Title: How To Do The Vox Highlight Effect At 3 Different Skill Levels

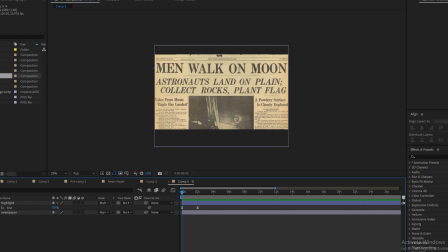[4:06]
So the first thing I'm going to do is add a overlay, and this is going to give us interesting shadows. You can find the exact overlay I'm using in my Discord server, which is in the description.
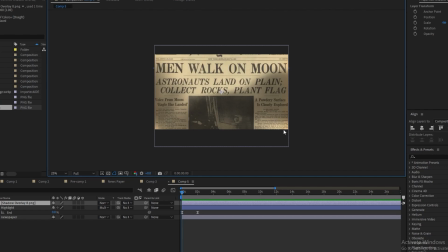[4:17]
So immediately you can kind of see it gives us these black spots, so it's more interesting and not so dull to look at.
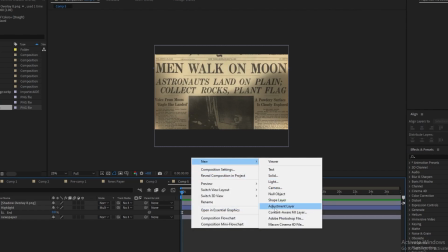[4:25]
Another thing you can do is add a adjustment layer. And we're going to add a vignette to this.
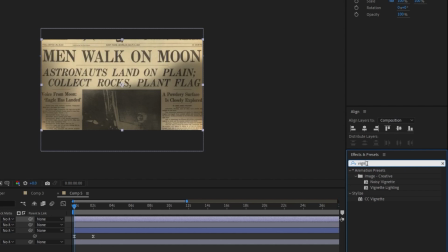[4:34]
You want to make sure you use CC vignette.
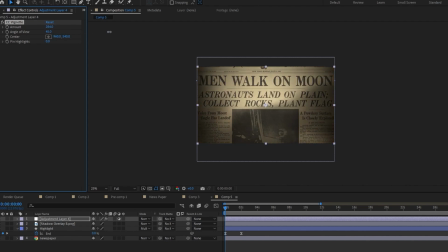[4:39]
So with the vignette, you want to make sure you don't increase it too much, or you're going to get these very harsh edges. You want it to be very subtle. And I think this is probably good.
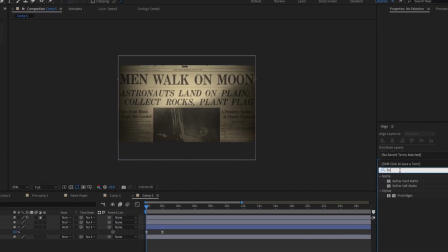[4:51]
Finally, probably the most important effect is going to be the levels effect. So as you can see now, our paper's kind of dull. The black's kind of like a off black.
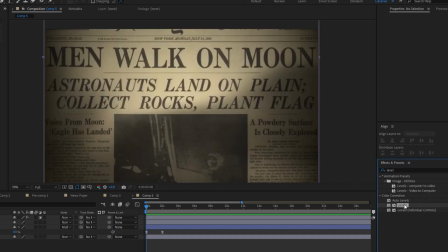[5:02]
You know, we kind of just want to make the black more prominent so it's easier to read and easier on the eyes.
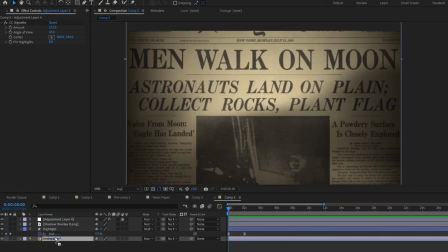[5:07]
So I'm going to add this levels effect to the newspaper, and I'm just going to bring the blacks up just so it looks a little bit nicer.
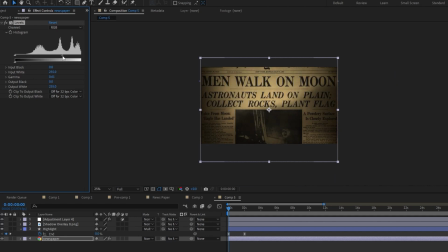[5:19]
And you can play around with it until you get something you like. I think this here is good. So if you turn the effect off, you can see it really makes a noticeable difference in just bringing up the quality and making it a lot easier to look at.
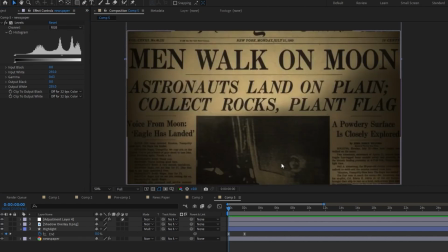[5:38]
So another thing I like to do is add a flicker to this. So if your article is going to be on the screen for a long time, sometimes it's nice to just have a little movement so you're not just looking at a still image. So to do this, I'm going to take a brightness and contrast.
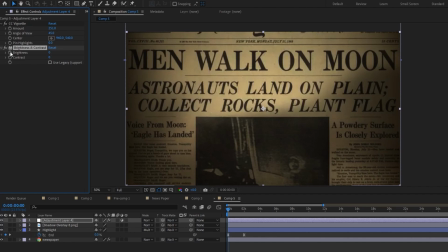[5:56]
And I'm going to hold Alt while clicking on the stopwatch up here for the brightness. And that's going to open up the expression menu.
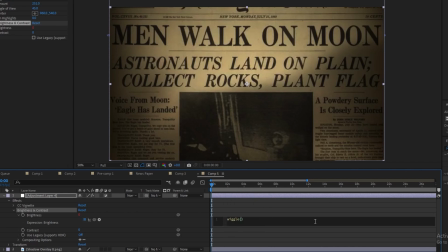[6:03]
And I'm going to type a simple expression. We're just going to do wiggle with the arguments 2 and 20. So what that's going to do is every 2 seconds, it's going to plus or minus this by 20. So it'll move by 20.
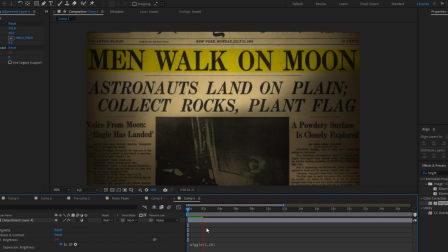[6:16]
So if we play that back, you can see you really have just some flickering, some dimming and lighting.
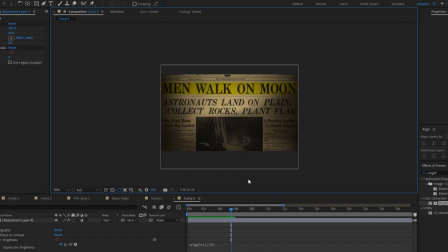[6:30]
So in the next level, I'm going to show you how to take this up one more notch, and it's going to make your article look very polished, and it's probably something you're going to want to do to all of your articles in the future after you learn this trick.
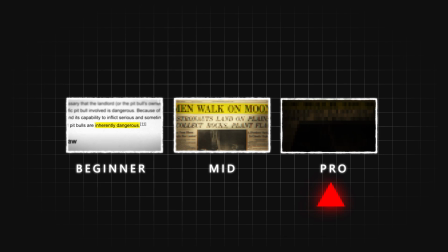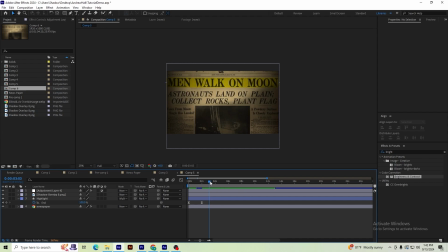[6:49]
So in this next section, I'm going to show you a few additional effects we can do and work our way up to the very last effect. This last effect is going to really make it pop, and it's probably going to be something you want to do to all of your article animations in the future. So to start, I'm going to pre-compose this layer that we have.
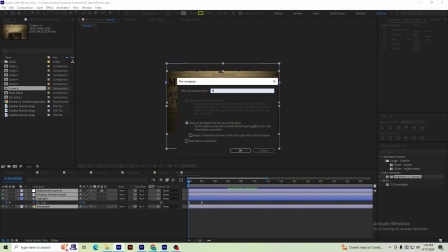[7:07]
So I'm just going to highlight everything and do pre-compose, and we'll just name this something like newspaper.
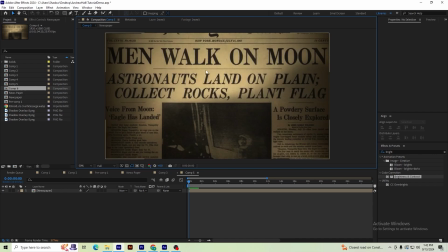[7:15]
So our goal is going to be to make it blurred on the edges, and I have this text that we're actually highlighting in focus here.
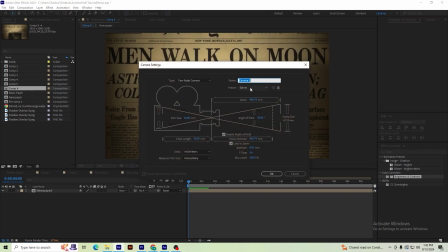[7:23]
So to do that, I'm going to add a camera to our scene. So just right click and click camera, and you want to make sure you're on 50mm. And make sure you have depth of field enabled. So I'm just going to call this camera and hit OK.
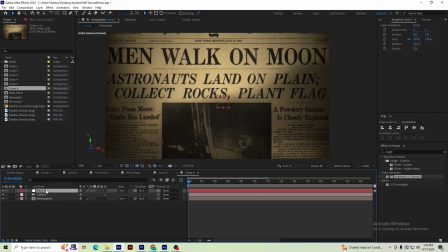[7:40]
And you can just hit OK on this. So the next thing you want to do is I'm going to add a null object, and this is what's going to control our camera.
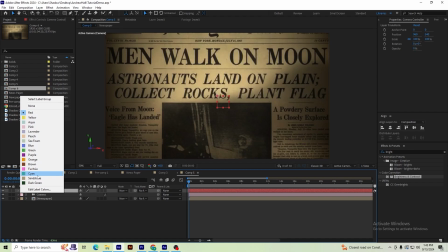[7:47]
So I'm going to call this camera controller. And I like to set my controllers to green so they're easy to see in the scene.
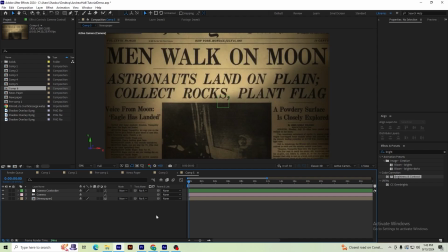[7:55]
So now I'm going to make this a 3D object and make our pre-composition a 3D object as well.
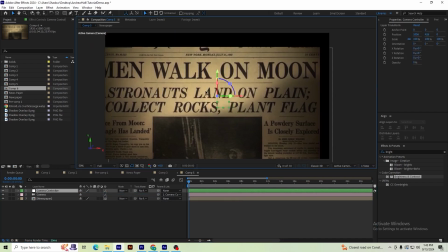[8:01]
And I'm going to take our camera object and parent it to the controller. So now when we move the controller, the camera will move as well.
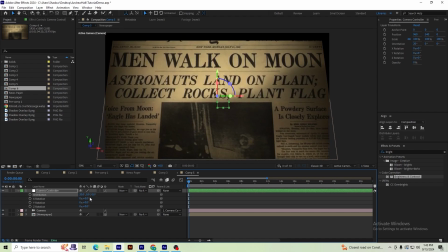[8:10]
So I'm just going to give this a slight tilt. And I'm going to bring it in as well.